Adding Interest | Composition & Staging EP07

All right, welcome back. In this episode, we're going to talk about adding interest to our shots, our paintings, our compositions. We're going to look at a few different ways we can do that. Sometimes when we have our painting, everything's placed in compositionally balanced, beautiful. We went through all the contrasts and made our stuff look beautiful. But there's this one element of adding a little bit more interest that takes our work just to the next level and adds that extra little bit to make it stand out. And we're going to take a look at how we can do that. Let's jump in.
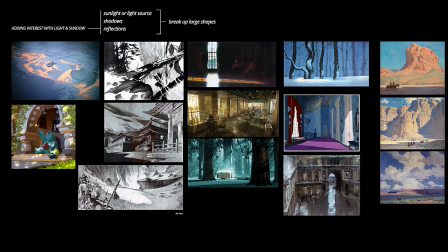0:43 I'm going to use an example of something I just did recently and see how it actually practically applies. We're going to talk theory for now, just like we always do. Take a look at the examples, masters, and then I'll show you a practical portion of where I use that knowledge into my actual piece.
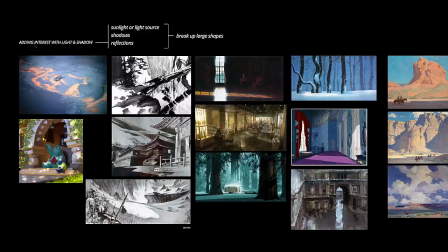1:02 All right, so let's take a look. Adding interest with light and shadow.
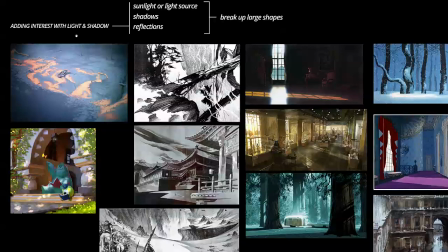1:06 One of the big ways, probably the biggest way you can add interest is with your lighting and how we can use lighting and shadows to add that little bit of interest back into our shots and just take it to the next level.
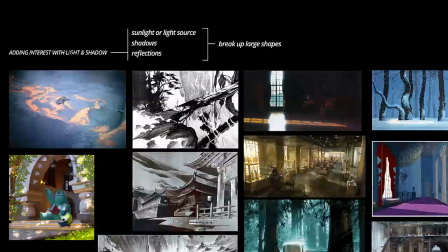1:22 So let's take a look at a few different ways. There's tons of ways you can add interest. We're going to cover light and shadow in this round here. So sunlight or light source can be used, shadows can be used, reflections, and all of that
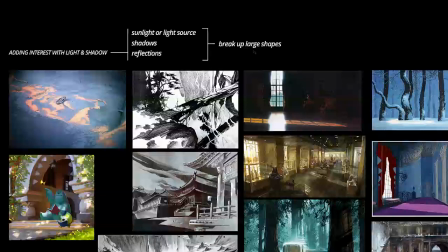1:38 can create areas where we can break up large shapes and add further interest.
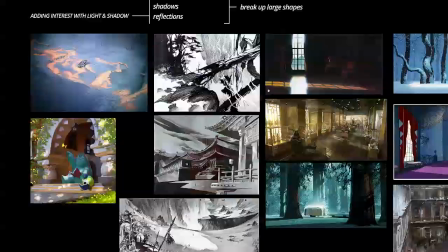1:43 And we're going to take a look at how that all applies. But these are the general guidelines we're going to be looking at today. All right, let me grab my
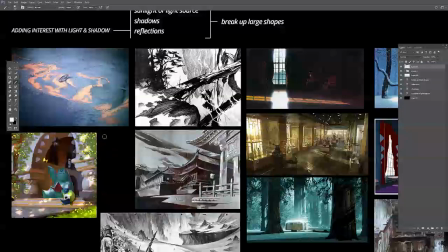1:54 brush here.
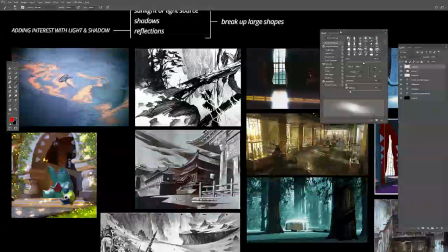1:59 And get a hard brush.
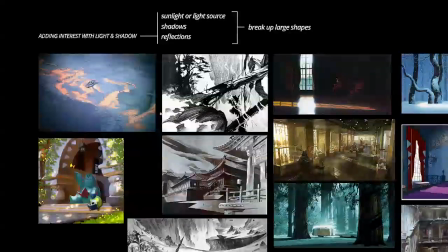2:07 All right. Okay, so we have a scene here.
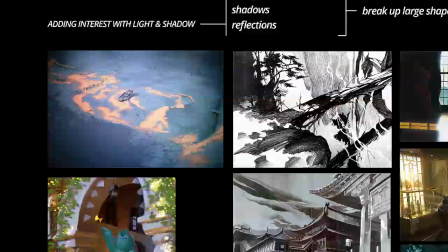2:13 I believe this is a scene from the movie Balto, and I really like the beautiful shapes that are broken up here.
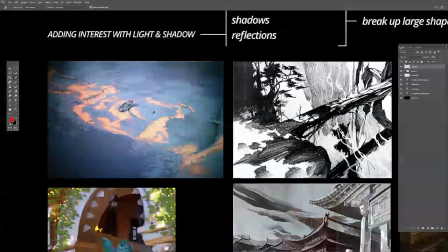2:20 So say for this example, we have a sunset scene, and I'm just going to paint in. This is a sunset, and we have this falling in our set, okay?
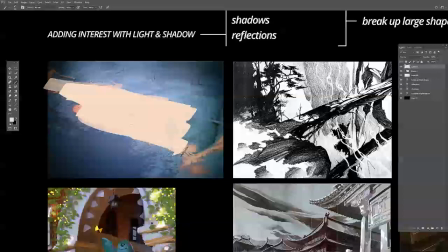2:36 So we have now a big, large sunlight patch falling in, and that's pretty cool. We have a nice large shape, it's focused in on our ship there, and perfect. We're looking at where we need to be.
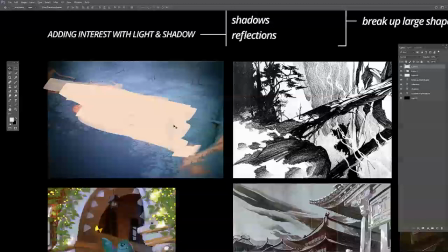2:51 Now, how can we use what we know, adding more interest to this, to break it up and make it look, give it that extra bit of pop and beauty?
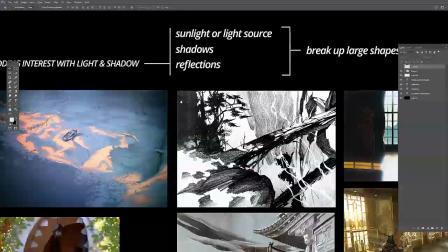3:00 By breaking that shape up, when we talked about break up large shapes, if we look at that light as one big shape,
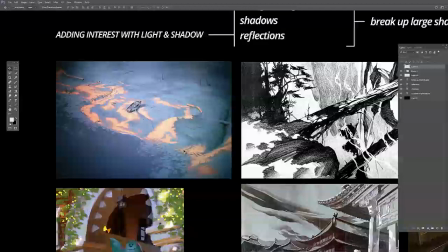3:06 you want to break up those large shapes into smaller pieces and even design it compositionally within that large shape. Then we took a look at some of the micro compositions we were talking about. You can even break this light shape up into micro compositions to give it a little bit more interest.
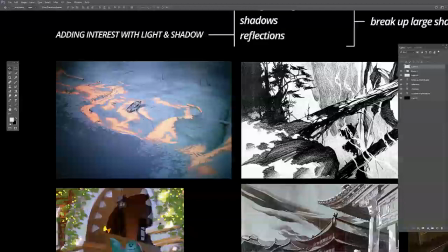3:22 And you can see now how much more beautifully it falls on this landscape. And we can use the landscape and the snow piles to add that interest, ups and downs and crevices. And as the light falls on that beautiful ground, giving a breakup to that large shape, adding interest.
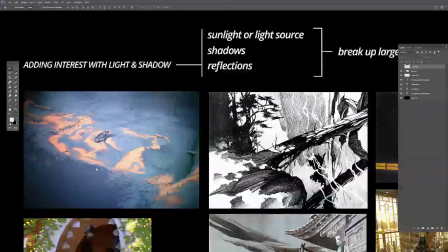3:40 So this is kind of what we're talking about. In this instance, we took a look at sunlight and then breaking up that large shape.
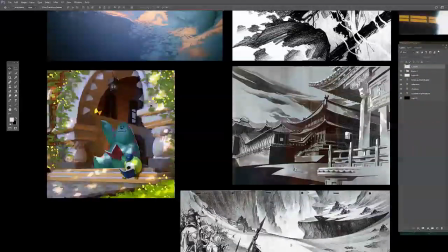3:50 In this example by Dice Tsumi for Monsters U concept painting, we have characters that are reading outside together, studying for something,
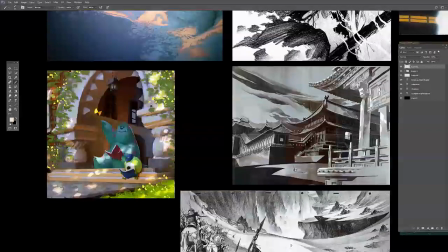4:03 and in this illustration, he's put them in the shadow, because who really wants to sit out in a summer day reading a book in sunlight? You burn, you sweat. It's not a comfortable feeling. So the scene would require them sitting in the shade somewhere.
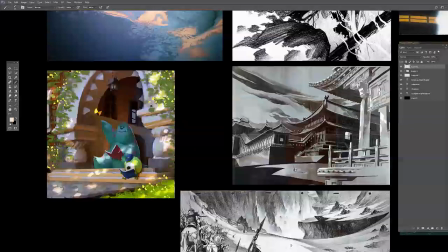4:20 Now, how can we add more interest to two characters sitting in the shade? Playing this beautiful dappled light on them, breaking up that large shape, and the large shape here would be the shadowed, cast shadow from a tree, from a building, whatever it is.
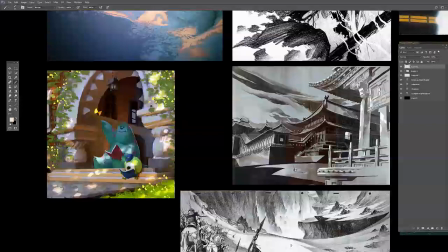4:38 That's one large light or shadow shape that we can then break up with dappled lighting to add interest and beauty to this summer scene at school.
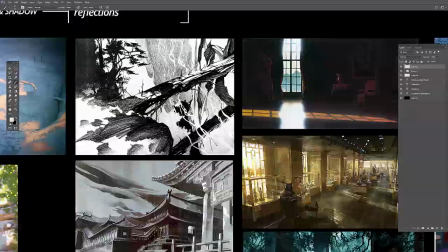4:50 Here's some examples from Alex Nino we've taken a look at a bunch of times already.
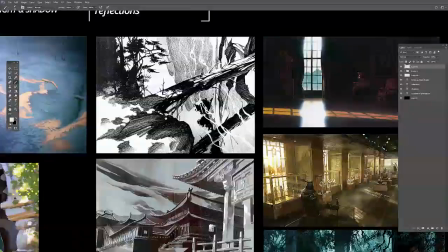4:56 This time we're using the same dappled lighting.
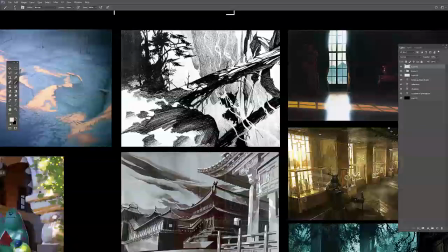4:58 And another good example of using this technique is a lot of people, I used to have a lot of students that I'd see assignments from, and they would never use the entire environment.
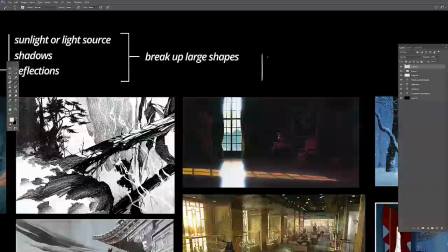5:13 What I mean is, if you thought about your composition here, and we had a bunch of trees and rocks, there's a whole other world out here as well. You know, there's other trees.
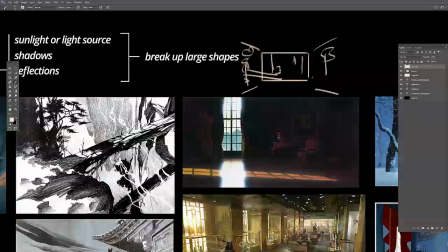5:27 If you think about a camera and you're just shooting, well, these can also influence the scene that you're painting.
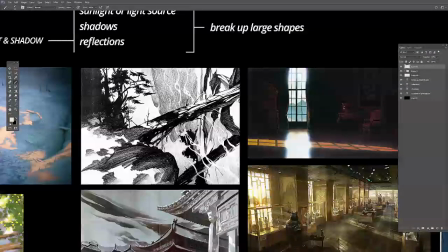5:35 So think about that. Think about cast shadows from external sources, from something outside the frame that can break up cast shadows,
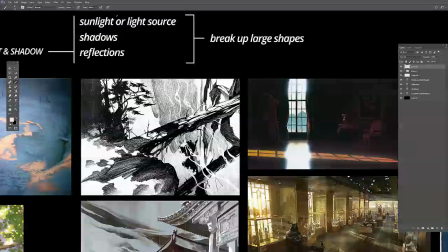5:44 reflections, or even light to break up shapes.
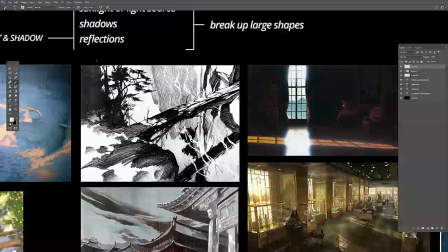5:48 So in this instance, it's something off screen, casting a broken shadow from the treetop. So taking a look at this large, if we didn't have this cast shadow,
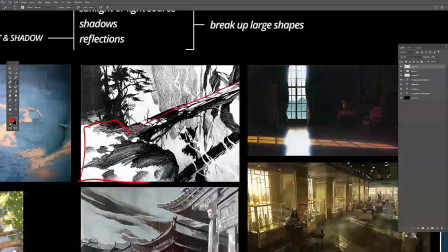6:03 we would have one massive light shape here, right? What that cast shadow allows us to do is to break up this large shape into what you see now, the dark against light.
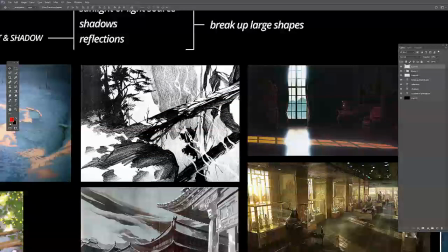6:18 And it's nice that there's no color involved, so you can really see that breakup. That shadow breaks up that large shape, adds a level of interest that wasn't there before. And that's the kind of stuff we're talking about.
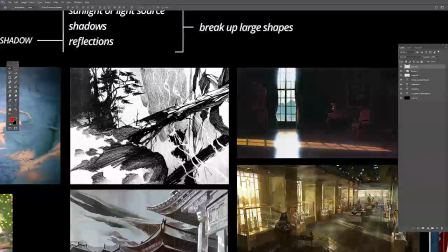6:28 Another thing in this same illustration or drawing is the reflection, helping to break up that large river shape or body of water by adding reflections, breaking that surface up with a little bit of detail,
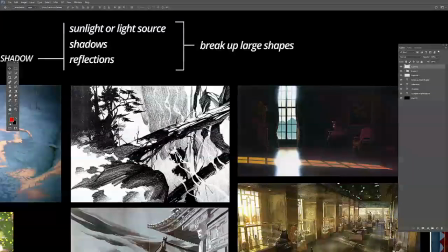6:42 adding a little bit more interest there. So there are a lot of ways we can add interest. We're talking light, shadow, and reflection. In this instance, there's shape breakup. There's a lot of things, like, for example, that might be, this is maybe another topic or another video, but having
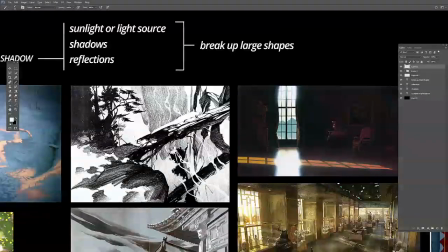7:02 a large fallen tree here to serve as our bridge. It's kind of straight, it's got a nice shape to it, but where can we add interest to even this shape right here, this log here, to give it a little bit more sex appeal?
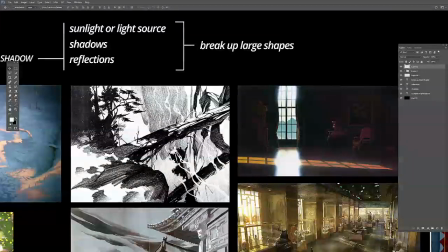7:18 And by adding a few twigs to break up that shape, even in a log shape, the silhouette adds interest. But that's another episode. I just want you to kind of be aware of it for now. We're just talking about these three here.
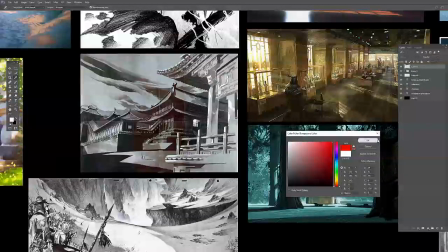7:33 Another drawing by Alex Nino. I believe these are all from Mulan.
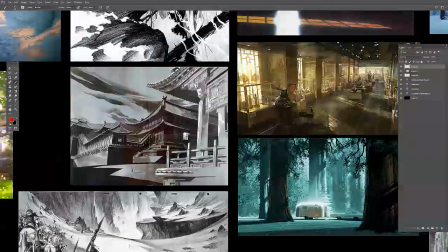7:38 Some gorgeous drawings came out of this this film here.
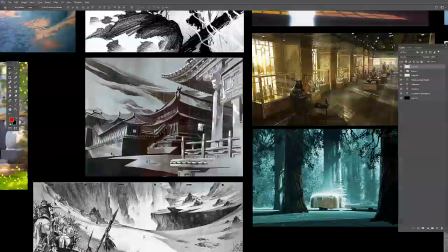7:45 Okay, so we're taking a look at this guy now. We have cast shadow here, again, breaking up the scene. External, something from outside here. My beautiful drawing.